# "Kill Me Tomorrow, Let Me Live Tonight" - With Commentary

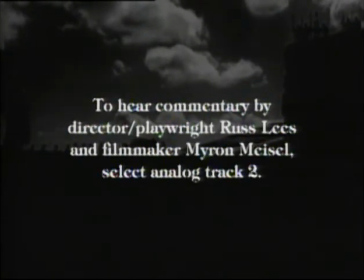24s
On this track, you will hear commentary by director-playwright Russ Lees and Myron Mizell.
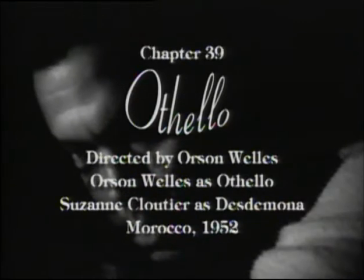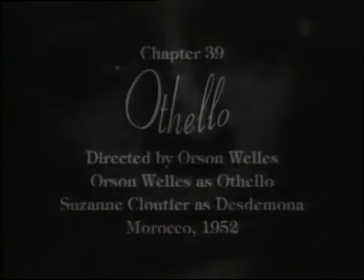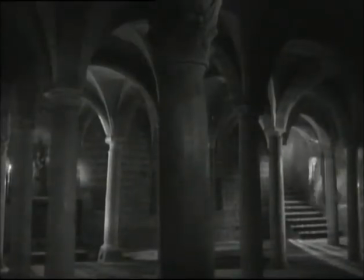40s
Director-playwright Russ Lees. This is perhaps the most successful sequence of Othello, in terms of Wells' melding together image,
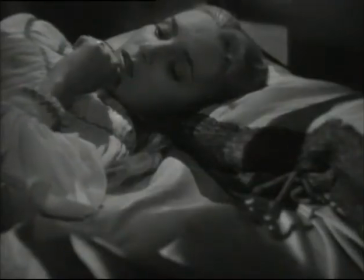50s
pacing of the events, Shakespeare's language, and the background music as well.
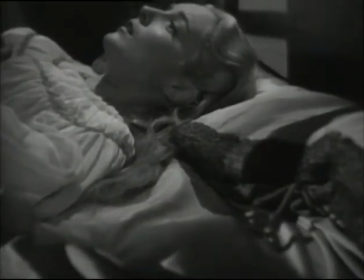55s
There's always a problem when bringing Shakespeare to the screen of what to do with the soliloquies,
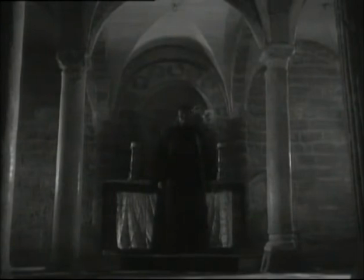61s
especially those soliloquies, which are really the thoughts of the speaker. Laurence Olivier loved to just do a voiceover.
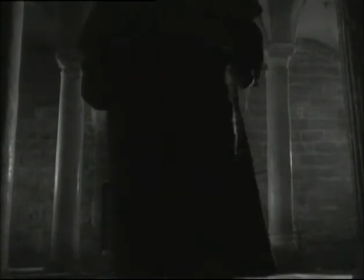67s
We see a close-up of the speaker, and we hear his thoughts. For me, this has never seemed quite adequate.
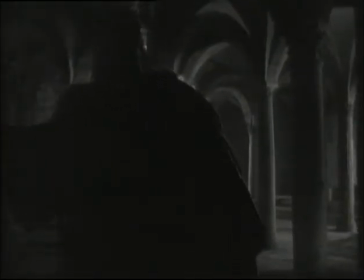74s
On stage, it feels quite normal to watch someone voicing their thoughts. On screen, it feels unusual.
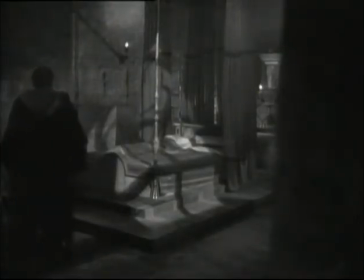80s
So the solution normally is to just do it as a voiceover, which is what Wells does here.
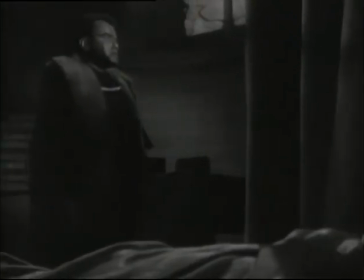85s
However, he refines it. He's careful to either obscure Othello's face or not even have Othello in the frame.
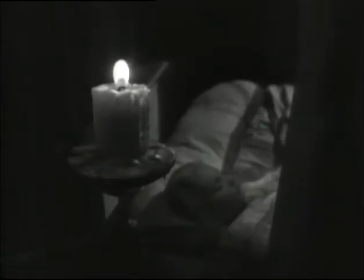93s
He's found a kind of middle ground between a soliloquy and a voiceover.
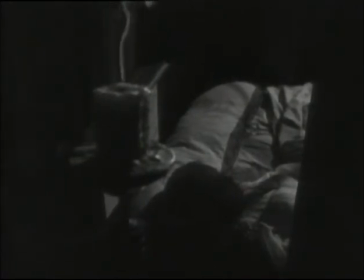101s
The character neither speaks directly to us, nor do we enter directly into his thoughts.
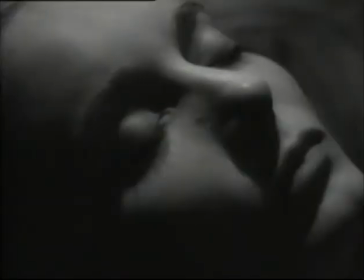107s
It seems to me that it works much better as a method of integrating the soliloquy into the film. There's something nice about having Desdemona pretend to be asleep. it's perhaps the one time when she really is deceiving Othello.
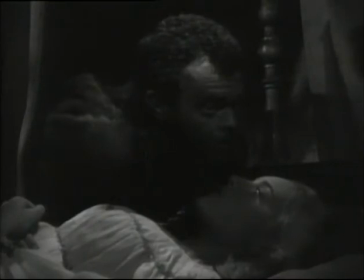125s
The put out the light and then put out the light speech is perhaps the most famous soliloquy in the play.
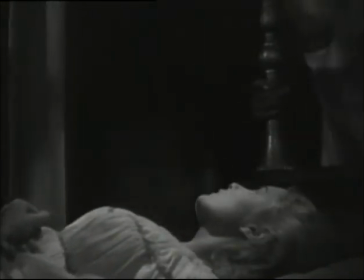131s
It's typical Shakespearean metaphor, the metaphor of the candle, the first light he puts out, and then Desdemona's life, the second light he puts out.
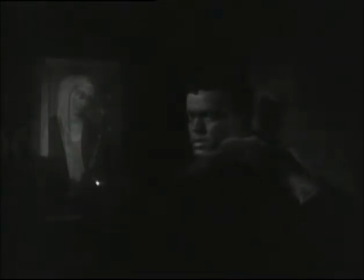140s
And that goes well with the interpretation of the play of Desdemona as the goodness and higher self of Othello.
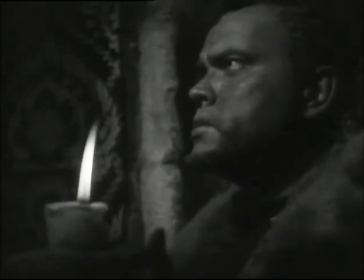150s
Here in the play, he kisses her several times while she sleeps. Wells has cut the kisses and the lines that go with them.
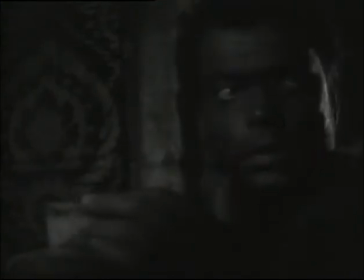159s
Instead, without the lines, he brings one kiss in later, after the murder.
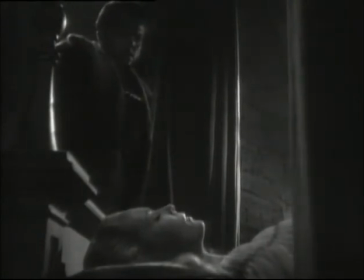164s
In the play, he kisses her and then has the line, Be thus when thou art dead, and I will kill thee and love thee after.
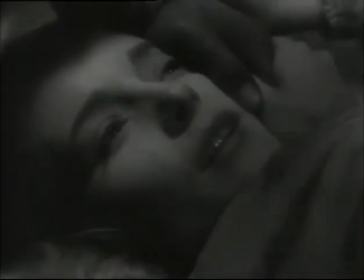182s
The important part to note about Wells' performance here is his very successful portrayal of the inner torment of Othello.
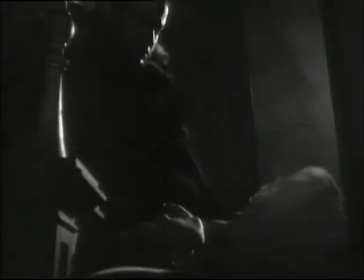189s
It's difficult to work Othello up to the emotional point of murdering Desdemona.
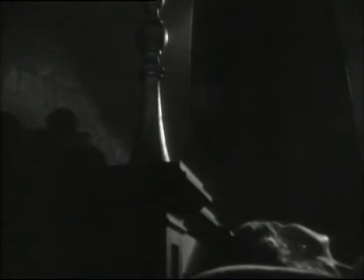194s
A trap in the part is that the actor is so worried about achieving that pitch that he forgets the play the turmoil of struggling with the actual killing.
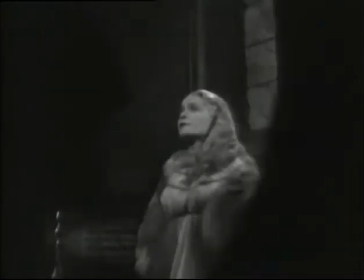202s
Yes, he's come to this decision, but it's not altogether made before the scene starts.
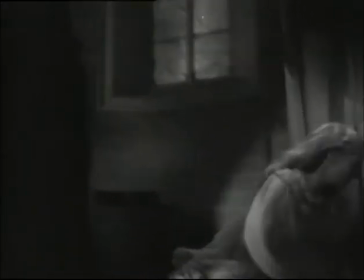208s
The way he plays it harkens back to his farewell the tranquil mind speech from some scenes earlier.
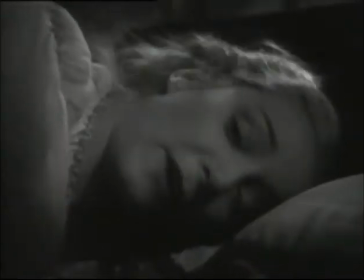215s
Even in his murderous intent, he's struggling to maintain a tranquil mind.
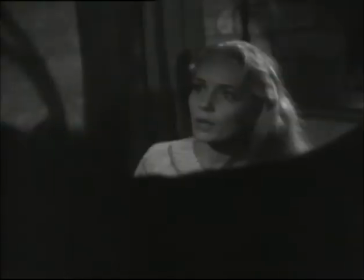220s He hath confessed that he hath used thee.
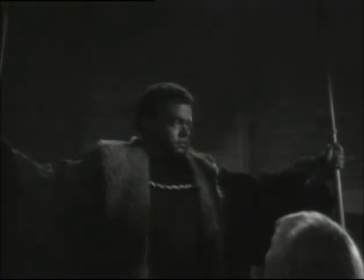225s
One of the most effective moments in the entire play is just after she pleads about Cassio.
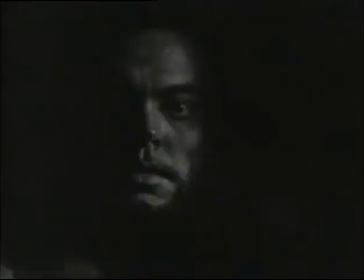231s
I never gave it him. Send for him hither. Let him confess a truth. Othello replies, he hath confessed. just there she must realize that the earth has completely fallen away she is lost
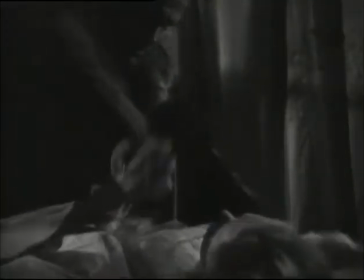250s
earlier he wanted to poison her but Iago spurred him on with strangle her in her bed even the
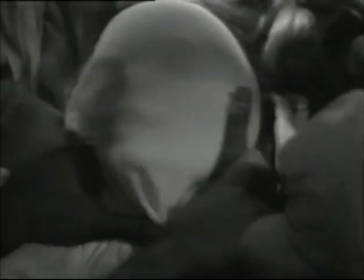257s
bed she hath contaminated here Othello goes him one better he actually strangles her with the bed sheets,
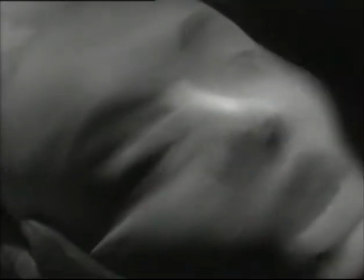263s
then finally the kiss during the murder.
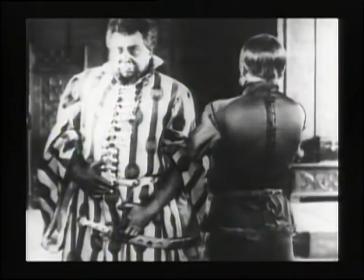287s
Director-playwright Russ Lees.
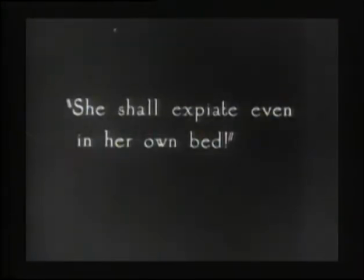291s
Here we have a segment from the 1922 silent film of Othello, directed by Dmitry Buczywetski,
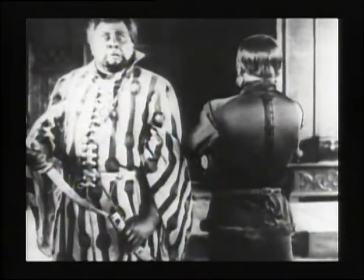297s
with the great Emil Jannings as Othello and Lia de Putty as Desdemona.
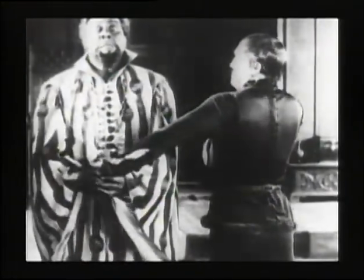302s
The very idea of doing Shakespeare silently is really quite amazing because he is so language-based.
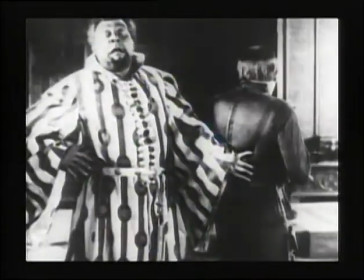308s
the translation from poetry to image has to be almost complete, except you've got dialogue cards every now and then to help you out.
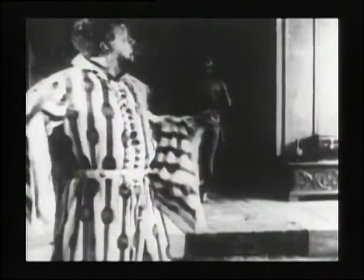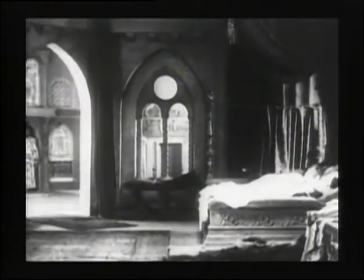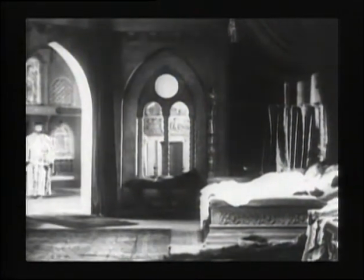327s
The death scene starts off with this long, lovely shot, taking the time to set up the high passions to come.
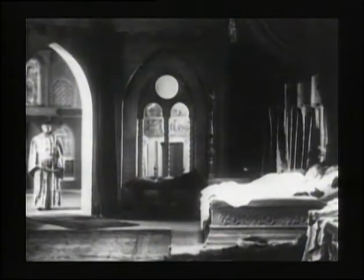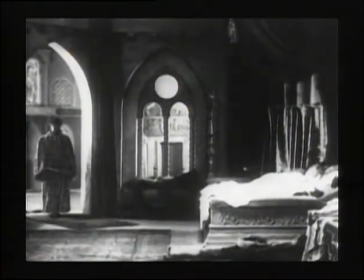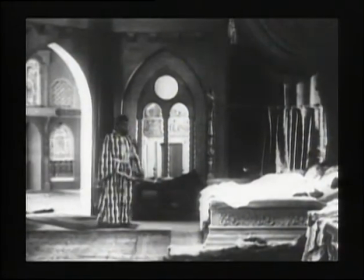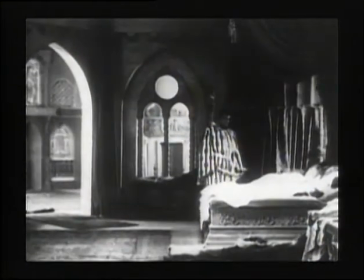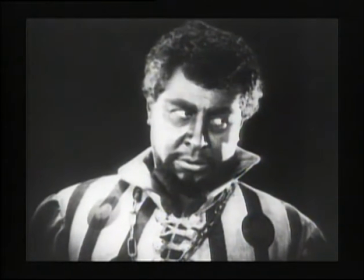357s
Here they've cut out the put-out-the-light speech because it's a metaphor, the metaphor of the candlelight and Desdemona's life.
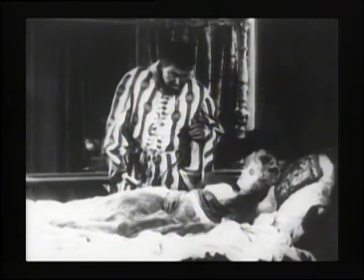365s
And that's fairly difficult to communicate visually.
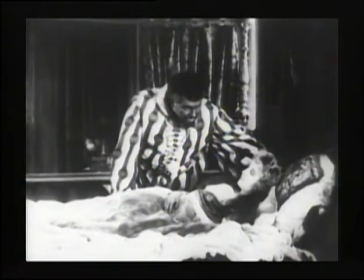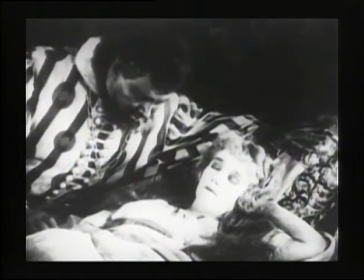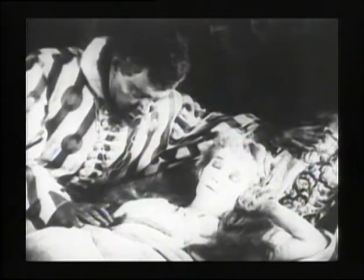378s
and reading Shakespeare's poetry just isn't the same as hearing it.
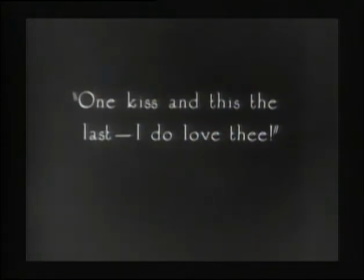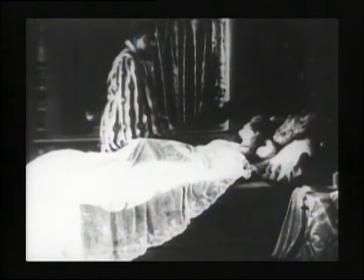391s
One thing they are able to do here is compress a great many effects.
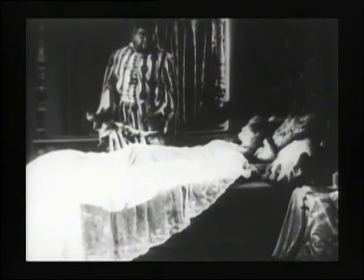395s
Her reaction to the have you prayed line compresses several lines of dialogue.
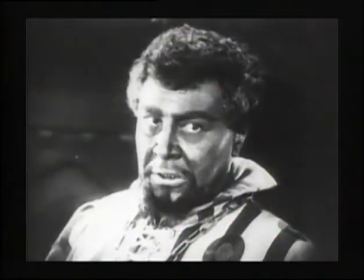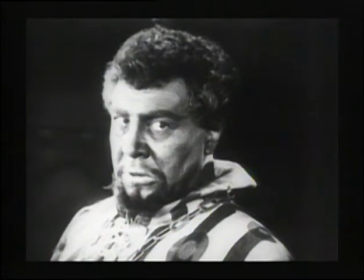408s
You can see from her reaction shot that she understands the full import of that line immediately.
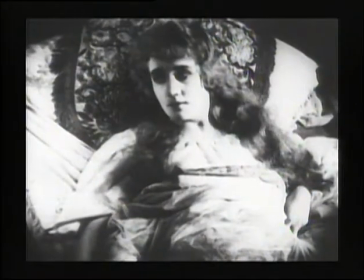418s
All the lines about talk you of killing are gone, but the same emotions are registered.
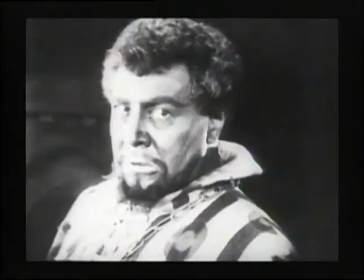423s
The dialogue cards occasionally give us Shakespeare's lines, but more often they're altered Shakespeare, which is unfortunate.
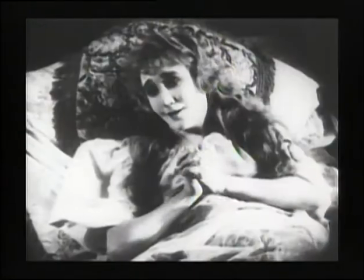430s
Here, my sins are, the loves I bear to you is changed to, my love for you, that is my only sin.
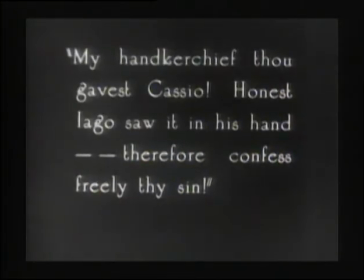437s
The ambiguity in the line that Othello takes in the wrong sense, as if the loves she's talking about are lovers, that ambiguity is lost.
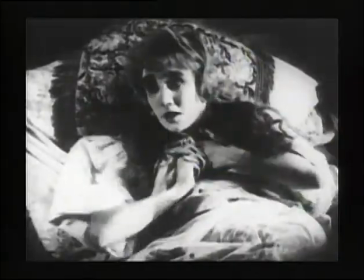447s
Even the slightest change to Shakespeare loses something. it.
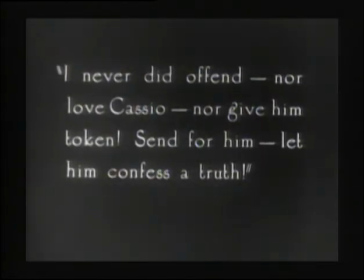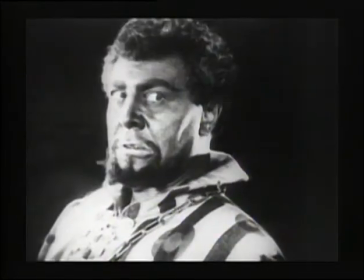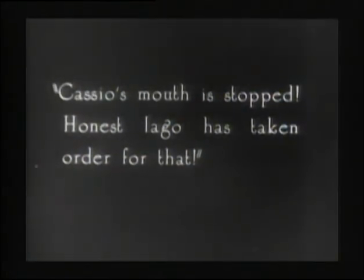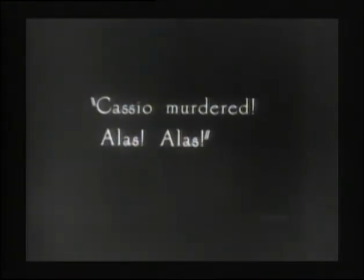The murder itself is amazingly powerful and abrupt. This Othello seems to have genuinely lost his mind.
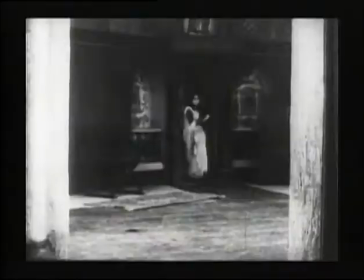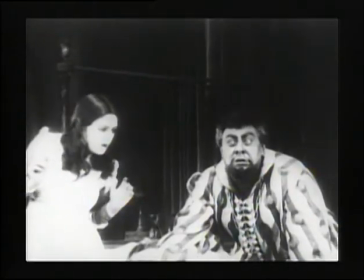485s
Myron Meisel. Well said.
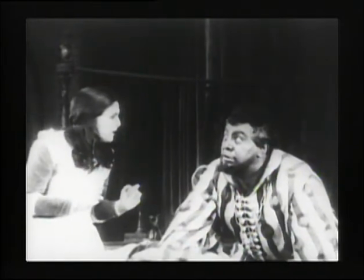488s
My film did not do justice to the play, but I made no attempt to imitate Shakespeare.
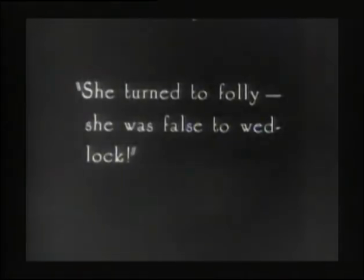495s
In Othello,
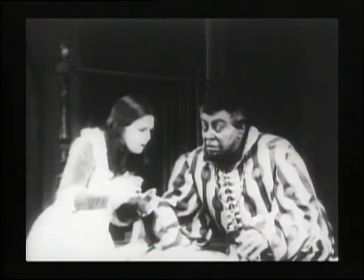496s
I felt I had to choose between filming the play or continuing my own line of experimentation and adapting Shakespeare quite freely to the cinema form.
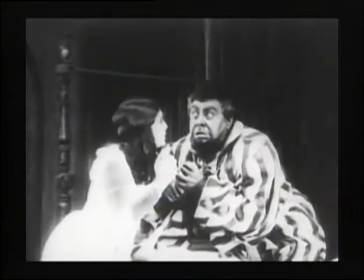505s
Without presuming to compare myself to Verdi, I think he gives me my best justification.
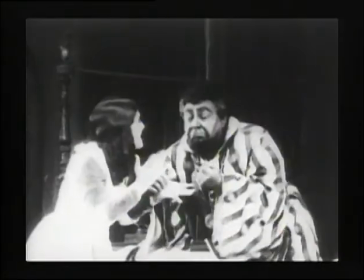511s
The opera Othello is certainly not Othello the play. It certainly could not have been written without Shakespeare, but it is first and foremost an opera.
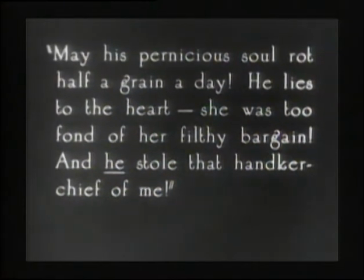520s
Othello the movie, I hope, is first and foremost a motion picture.